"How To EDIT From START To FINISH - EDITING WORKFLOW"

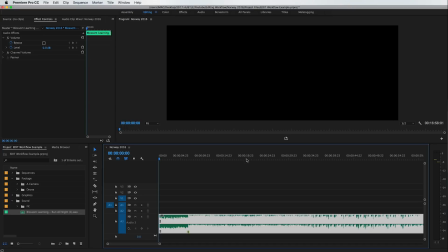248s
Then we can bring in the song and we're gonna edit the song a little bit so it fits our edit the best. I like to cut out some portions, especially for something like this, which is a really short edit. I want some of the best portions of that song.
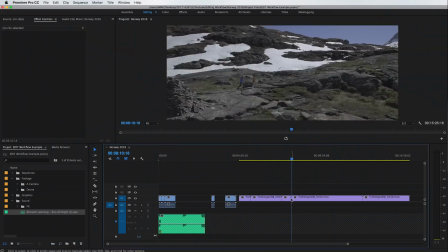259s
So I'm gonna cut out some sections so that we get to the best parts a little bit faster. This way it's not as repetitive, and also we get some nice buildups and all of that good stuff.
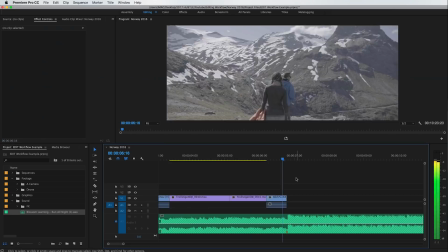268s
I usually end up editing to the music, so if there's a snare or a drum, that's where the cuts are gonna be.
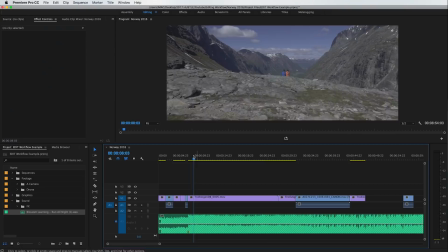274s
And this is for the whole edit. I try to stick to that. And then if there's some buildups in the song, for example,
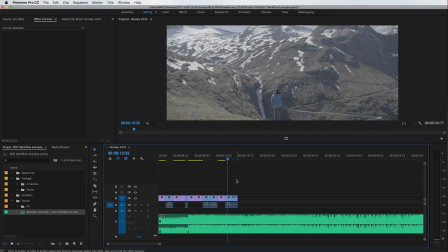279s
I try to create my edits and work with the visuals so they really fit that buildup and that there's a payoff at the end of that buildup when the beat drops.
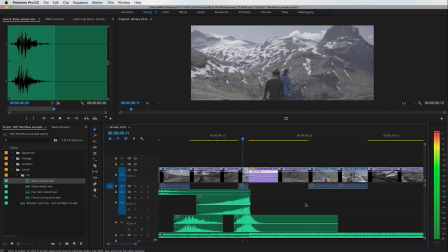287s
Then we add in some sound effects. I like to use a lot of ambient sounds, but in this case, we're just using some swooshes and some different sounds to kind of accentuate the cuts and
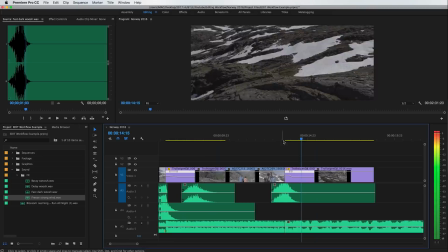295s
just help with some of those transitions. but ambient sounds really just bring to life your edit.
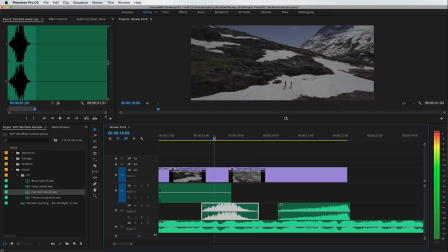300s
For example, if you're seeing water in your edit, it really helps to hear some sort of water sounds. It just tricks the mind into thinking that the sound is actually coming from the water. For example, with drone footage, you're obviously not gonna have any sound, but it really helps to add in some sort of sound effects. And try to make these really natural and don't make them too overbearing. Don't make them too loud because then they'll become really distracting. Really, they shouldn't be distracting at all. That's the thing with sound, is that if it's really good sound design, you're not even gonna really notice it.
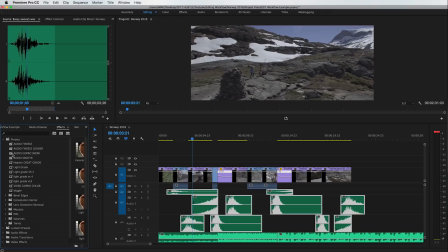331s
It's just gonna be so organic to the edit and it just adds a lot, but you're not gonna notice it.
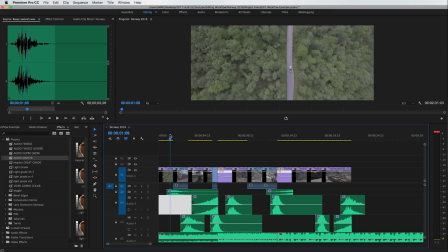336s
It's not gonna distract you. And then we can mix the audio a little bit. I've made a little preset that just has some plugins in it and I just drag and drop it onto the audio files. And this is a big tip. If you're constantly adding the same combination of effects to different clips, make a preset.
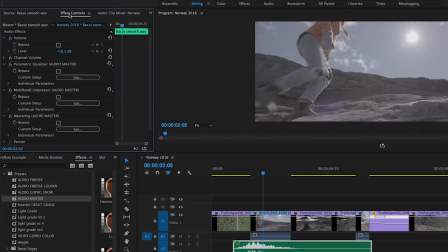351s
It's really easy to make a preset. And if you guys wanna know more about that, I can do a whole different video on making your own presets in Premiere.
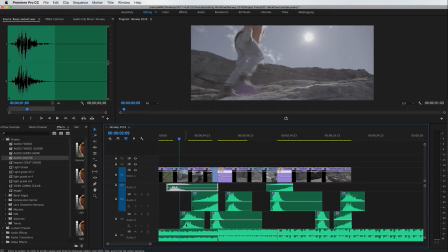357s
But basically this audio preset just has a few different plugins that I can just drag and drop. And then I can just tweak the levels a little bit and I'm good to go. That way I don't always have to select those same effects and keep adding them on or even adjust them because I've already done that in the preset.
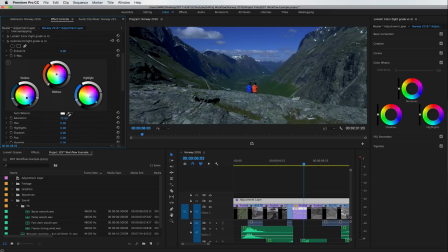372s
And then I do the same for color grading. I have a little color grading preset in Premiere. And all this preset really does is add a LUT through Lumetri and then also a Colorista, which adds the contrast and some different color changes.
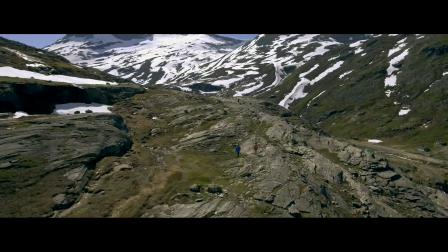384s
And this just gives me a really good starting point to start working from.
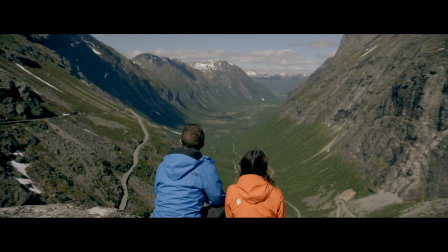388s
The LUT here is the Cine Desaturated LUT, which is probably my favorite LUT out of the Cine LUTs pack LUTs.
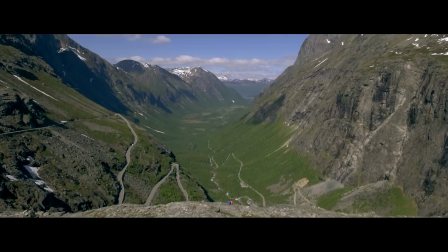393s
I just really like it. It just works really well for so many different cameras and so many different videos.
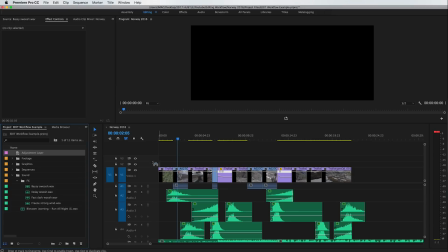400s
I make a new adjustment layer and then I put it over top all of my footage and then I add that preset onto there.
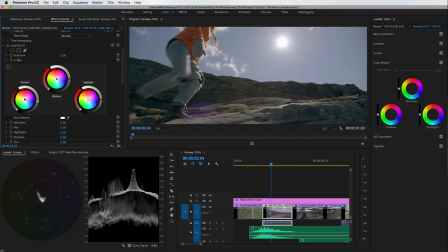406s
And then I'm just going through each of my clips, tweaking them around so that they all look good,
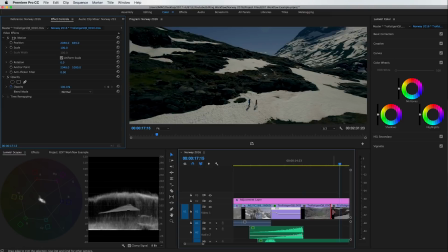410s
changing the contrast and the colors, saturation a little bit, so they fit well from one clip to the next, especially when you're trying to match cameras. Remember the matching cameras color grade video that I put out? You really need to make sure that there's a nice consistency even between cameras so the colors look the same. And remember, do not go overboard with your color grade. Make it nice and subtle. This is the most important thing for a color grade. It should really enhance your footage, but again, it shouldn't be distracting. You shouldn't be thinking, why are these colors so weird? Why is there purple and weird colors everywhere? Make it nice and subtle so it's not distracting to the viewer. All right, then we're ready to export. Set your in and out point for what you want to be exporting. Then we go to export, and what I like to do is make a ProRes master file first. This is kind of a really high quality file that you can have just in case something happens, or maybe you want to use that same video in a different video, then you have a really high quality copy of that video. This isn't a file that I'm going to be putting online or anything like that. It's really just a master file to kind of make sure that I have this video in a really high quality.
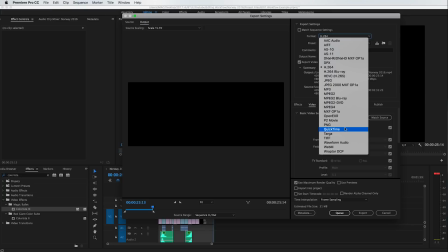481s
So for that, we're going to choose the format QuickTime, and then we're just going to change the output name to Norway 2016 Master.
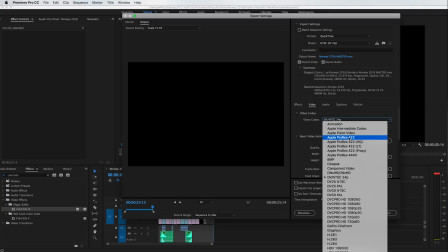487s
And we're putting this into the renders folder of our project. Remember, stay organized.